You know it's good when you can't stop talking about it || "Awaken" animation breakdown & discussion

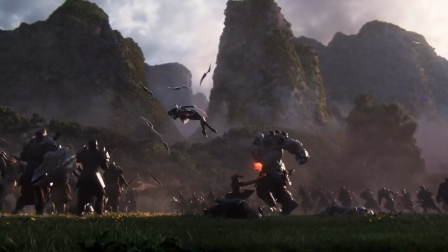1916s
These are wallpaper moments in the short. And a few more of those are going to be coming up.
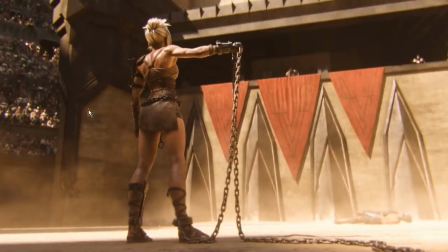1921s
And by the way, this is a glory shot, too, of Riven holding up her chain, showing it off.
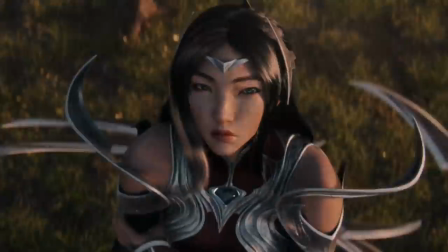1927s
This is a glory shot. and the glory shots that are most important to a short come in by the end.
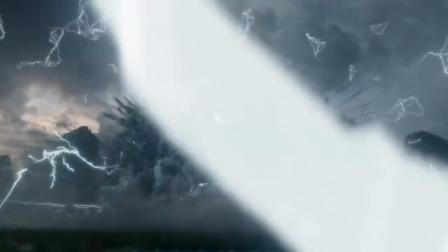1935s
Let me see if I can find one. First one, I think, is Camille as she descends on Jyn here.
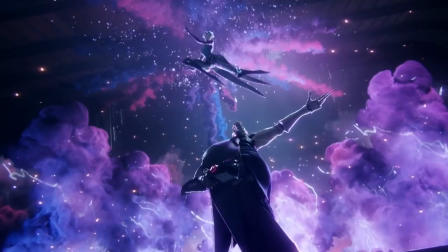1943s
This is a glory shot. You can see it like everything slows down. All the detail becomes incredibly clear and the characters are almost frozen in place in the kind of epic posing that you would want in order to make the scene have maximum impact. Glory shot.
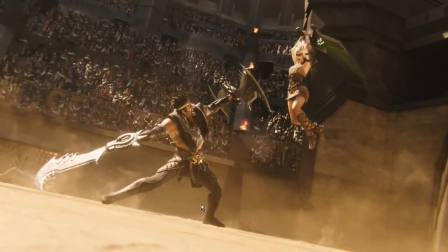1958s
and then we have this glory shot again characters frozen in place during the moments of maximum impact to create a beautiful tableau sort of implying and this is something by the way uh this is the kind of thing that uh the matrix made famous back in the day like that was the whole
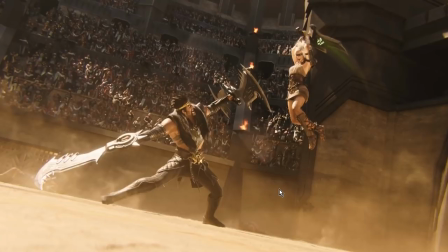1975s
point of the bullet time rotating camera thing was to create these shots these glory shots these high impact maximum power moments in a film and when you go to watch a michael bay movie and you,
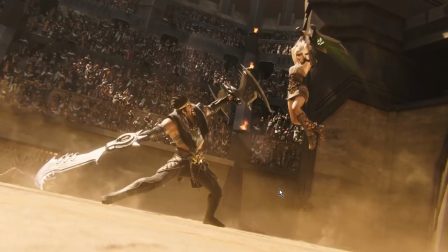1987s
by the end of the movie, you find that you are completely fucking exhausted for something, like you're completely, just, you cannot, oh my god, nothing in that film was interesting, nothing was very good. It's because every single shot in a Michael Bay movie, pretty much, is this. It's a glory shot. Every single shot is telling you, look at me, look at me, look at me, I'm full of cool stuff that's happening, big explosions,
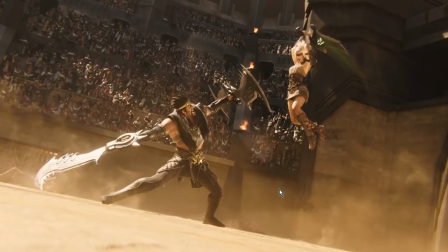2006s
and like cool camera angles and slow motion, and that's why Michael Bay movies feel so exhausting, is because they're composed of nothing but this. And this animated short is a good example of how to handle a girl at glory shot properly because they're used as bookends. They're used as as epic moments within in a within the individual narratives that are going on and
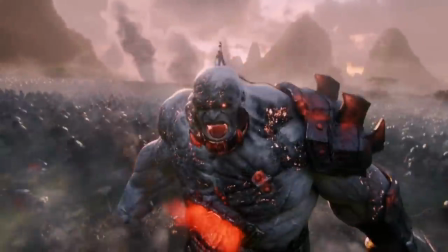2025s
they're used as bookends to end the individual narratives and showcase what's gonna be going on.
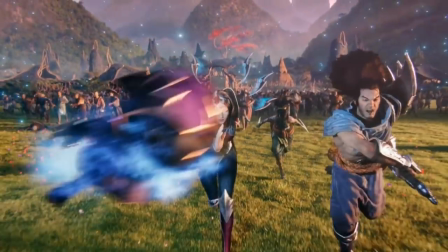2031s
Here comes another glory shot and this one is is in fact directly lifted. Let's see if we can find one where Kennan isn't blocking the view.
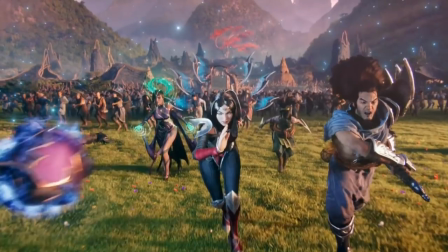2039s
Hey Kennan how you doing? We don't get to see you much. I wish we get to see you more.
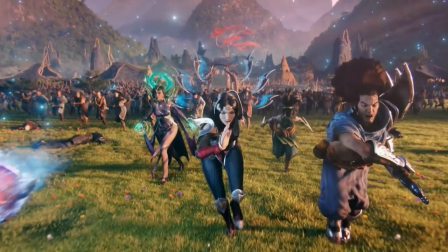2042s
This right here is literally that particular, you know the shot from the Avengers Infinity War trailer where the heroes are running with the Wakandan army and the Hulk and everybody's kind of running towards the camera? It's that shot. It's that exact shot. It's a trailer shot.
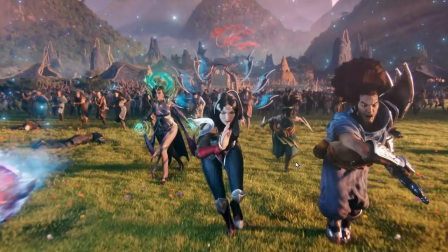2059s
And it's bookending the whole Irelia's whole storyline about standing alone and being outmatched but oh hey I've got allies now. I'm not outmatched anymore. Now we're fighting on equal footing. here comes the real fight, that kind of thing.
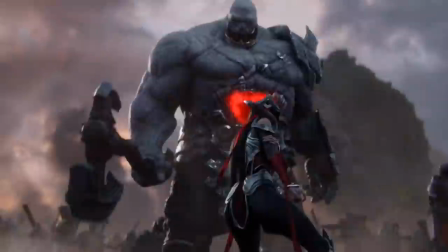2073s
Let's see, here's another glory shot. It's not a particularly pronounced one, but it's still...
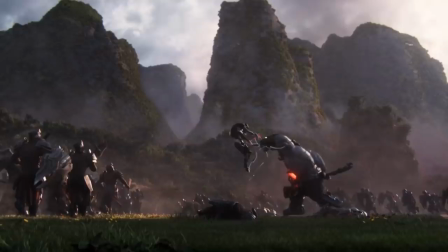2080s
Irelia gets a few, because what's important for her storyline is that we are properly sold on the idea that she's in trouble,
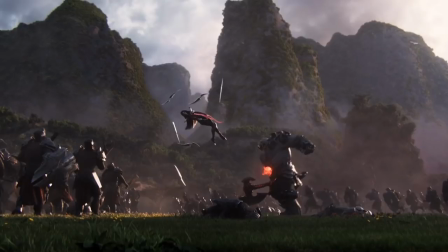2087s
that she cannot handle it alone, that there is tension, that there is jeopardy,
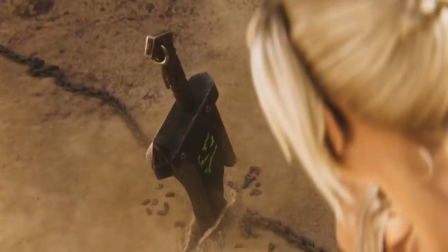2092s
which there really never is with, for instance, Riven. Like, Riven is never really in jeopardy against Draven.
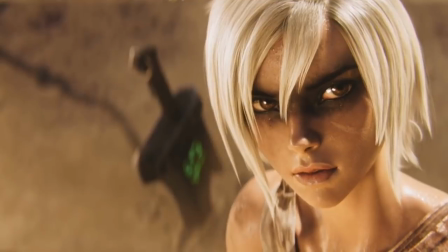2100s
Riven is, like, she's in control of the scene from the start. Like, she's never really in trouble. We know that because she beat up, like, nine guys while chained to a rock. So she's perfectly fine.
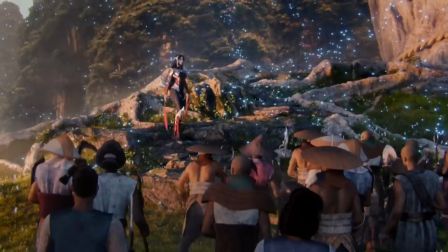2110s
We don't really need a bunch of shots setting up tension moments like that for her. The same thing goes for Jyn and Camille, where Camille walks in.
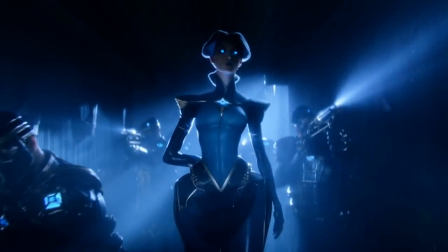2118s
She's got a whole army on her side, and Jyn has got a whole bunch of traps hanging around everywhere in the theater. They're on equal footing. And that's important for the tension of their scene, is that these are combatants on equal footing, facing off against each other. But with Irelia, the important thing is that she's on extremely unequal footing with her opponent,
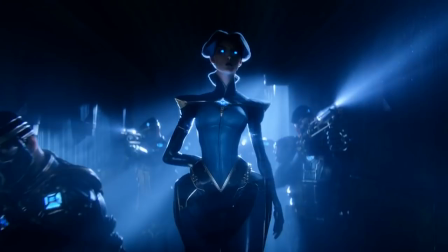2137s
and the catharsis, the emotional resolution of the story comes when she finally has allies. And by the way, have you noticed how incredibly long Camille's neck is? Like, lady! How many vertebrae do you have in your spine? I'm just saying. Good lord, that's a lot.
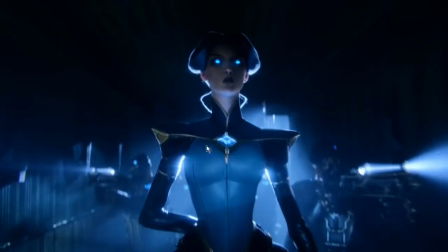2156s
Very long.
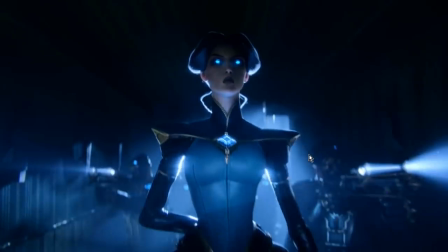2157s
That, of course, is, again, a character design, a piece of intentional character design, because Camille is all about this tall,
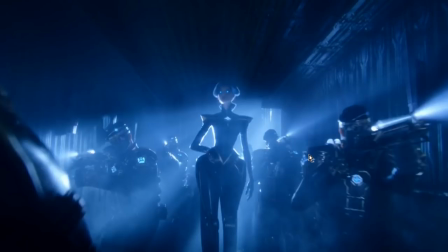2166s
long, sharp, almost predatory bird-like demeanor that she's got going on.
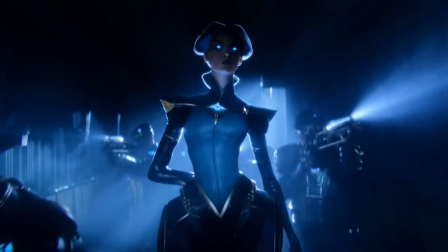2172s
She's all about that, and so they've lengthened her neck and made her even pointier than I think she is even in-game.
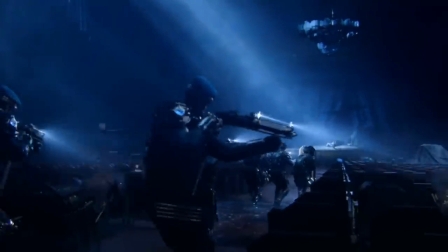2180s
and it just looks it looks hilarious when you pause on it but in motion it works
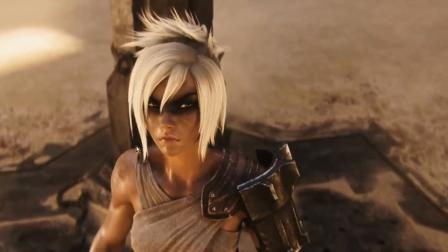2186s
and contrast that by the way with the anatomy that they've given Riven where
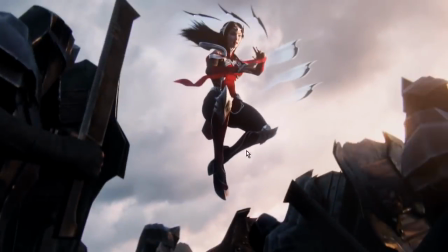2190s
again Irelia is also kind of a little bit more in the Camille range where she's very much about having these very long thin
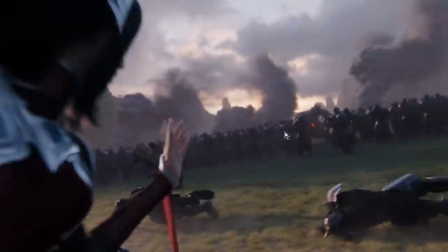2197s
limbs thing that's going on with her which I've criticized so much because it's not something I particularly like but I can see what they're going for Whereas Riven, if you take a look at her,
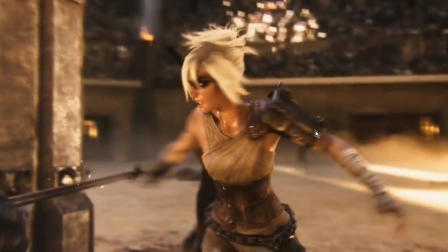2206s
her anatomy is much more thick,
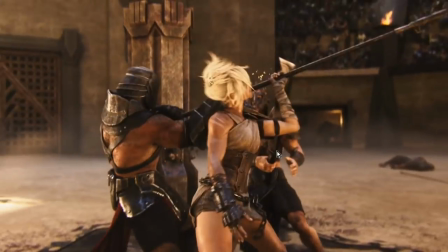2211s
which I don't, not T-H-I-C-C, but thick in the sense of actually being powerful and much more squat.
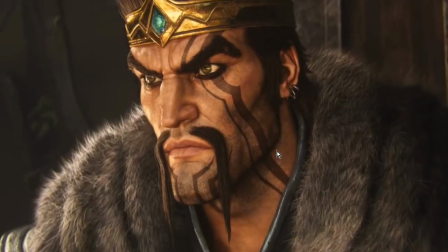2219s
And she has a lot more gravity to her than the other characters because she's more physically powerful.
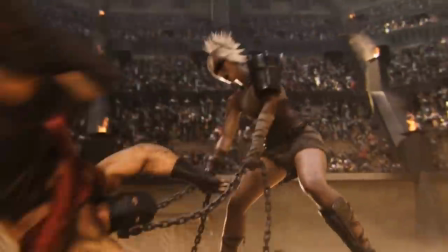2224s
And it's just generally real, I just really love this fight scene. I really, really, really, I really wish they didn't cut back to Draven.
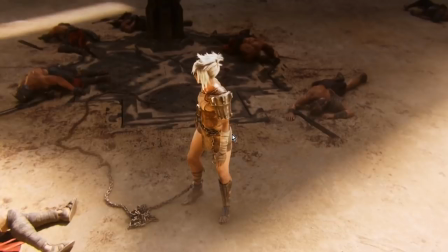2232s
I really wish they didn't cut back to Drape. I really wish they just extended the fight scene she has with the gladiators for, like, ten more seconds. And gave us, like, a proper, like, the raid style. Extended, no cuts, one take fight scene.
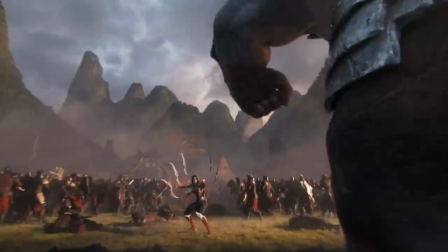2246s
Because, oof. That, right, because it was just such good fight animation, honestly.
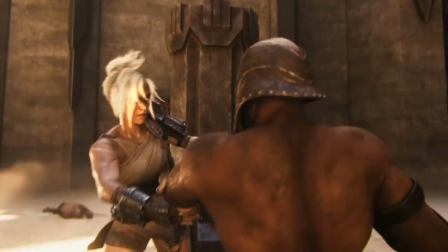2254s
Especially the way that she throws her gravity around. And I could nerd out about this for ten hours, so I'm gonna try and limit myself.
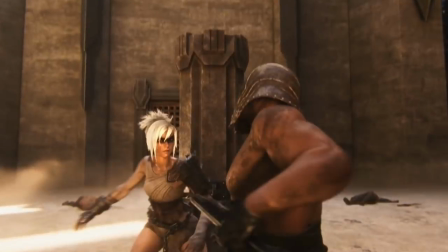2259s
But take a look at...
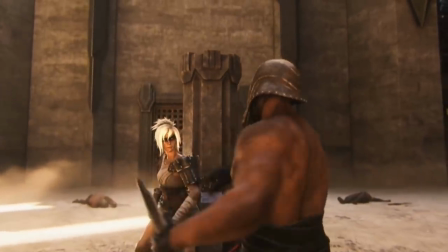2263s
Like, because Riven barely moves here, right? You see how she barely shifts her position.
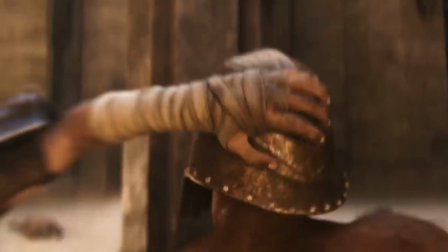2268s
Like, she barely moves as a person at all from where she is. She just kind of grabs the guy and slams him into the thing.
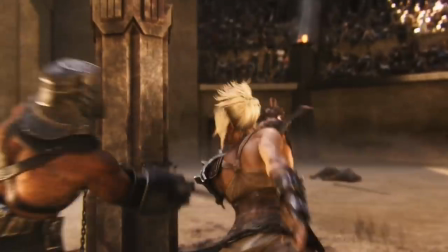2275s
And then, coming around, she just pivots on one foot in order to take on the two other guys.
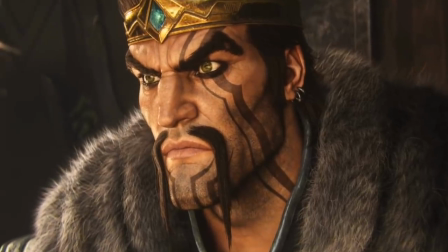2281s
She does so little footwork. She does so little movement. She barely moves from her position at all while fighting these first three guys.
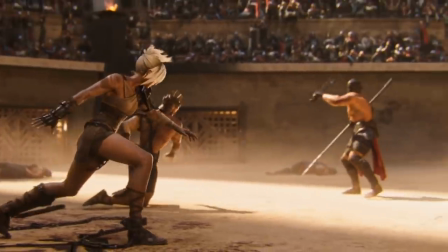2288s
And it's just so good, honestly.
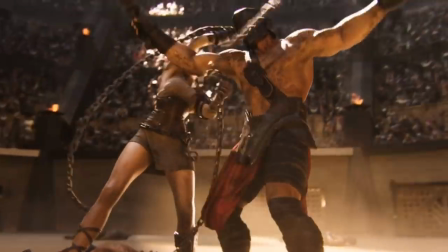2292s
and even here like when she has a thing thrown at her she doesn't really move much she always lets them come to her and then she just kicks their ass in
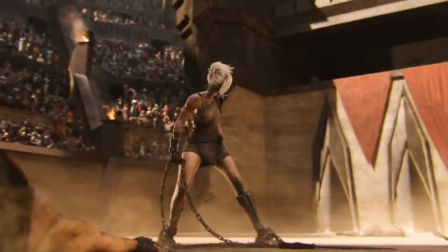2299s
her zone which is just it makes her look like such a badass because she barely she barely has to move while they're
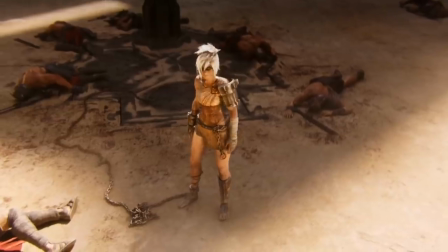2306s
flailing around and weapons everywhere and stuff like that she's just kind of pow bang killed you killed you killed
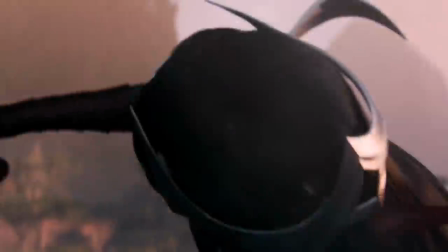2313s
you i win oh just from an acting perspective that's just really good that she doesn't do anything excessive,
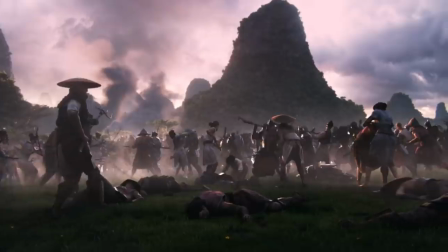2320s
like she's not flailing around or spinning her legs and doing, she's like, it's just, they come close to me and then I kick their ass.
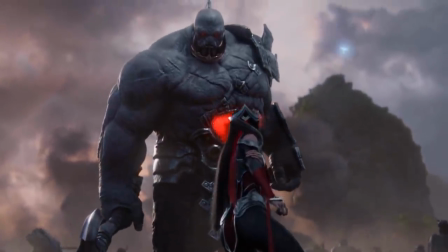2326s
So good. Anyway, I think I've said probably about all I really had to say about this animated short outside of a broader perspective.
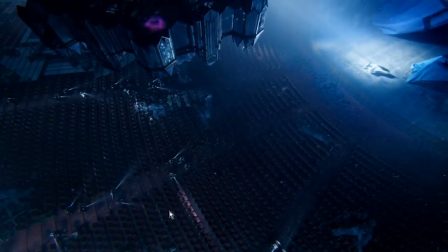2335s
I do want to return to the Camille a little bit more, because this is a really good shot as well. You can see again, all the lines in the shot, like the rows, the passages between the rows of chairs lead our eye into this frame within the frame where Jin is still highlighted by the spotlight.
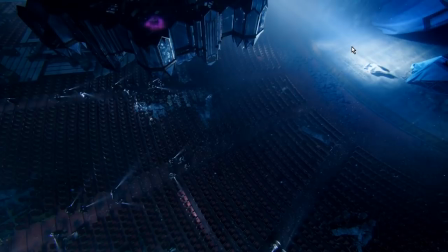2355s
Which again tells us that not only is he in the spotlight, not only is he the focus of attention, he's also in control. Everything that happens in here is emanating from it. Like the other way of seeing it, everything leads back to him, but also everything emanates from him. The scene is controlled by him.
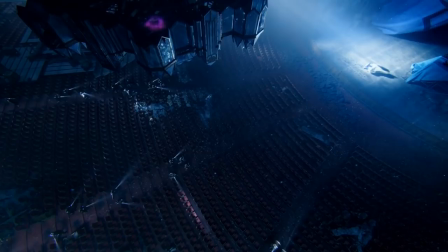2373s
He is the sun at the center of the proceedings, and you can also see... I don't know if that's what it specifically is, but at the end of the fight with Camille, or at the glory shot with Camille where things are exploding behind her... You see that little purple glow up there?
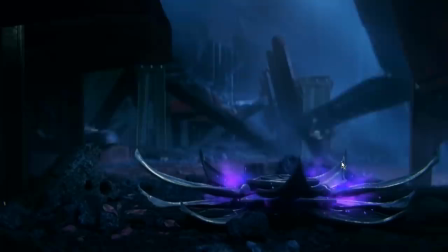2392s
I think that's where he set up the color bombs, or whatever the heck they were,
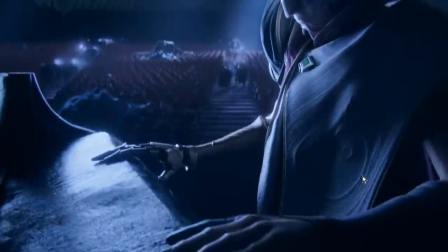2396s
in order to set up that shot, because I think the storytelling that's being made here is that the whole thing,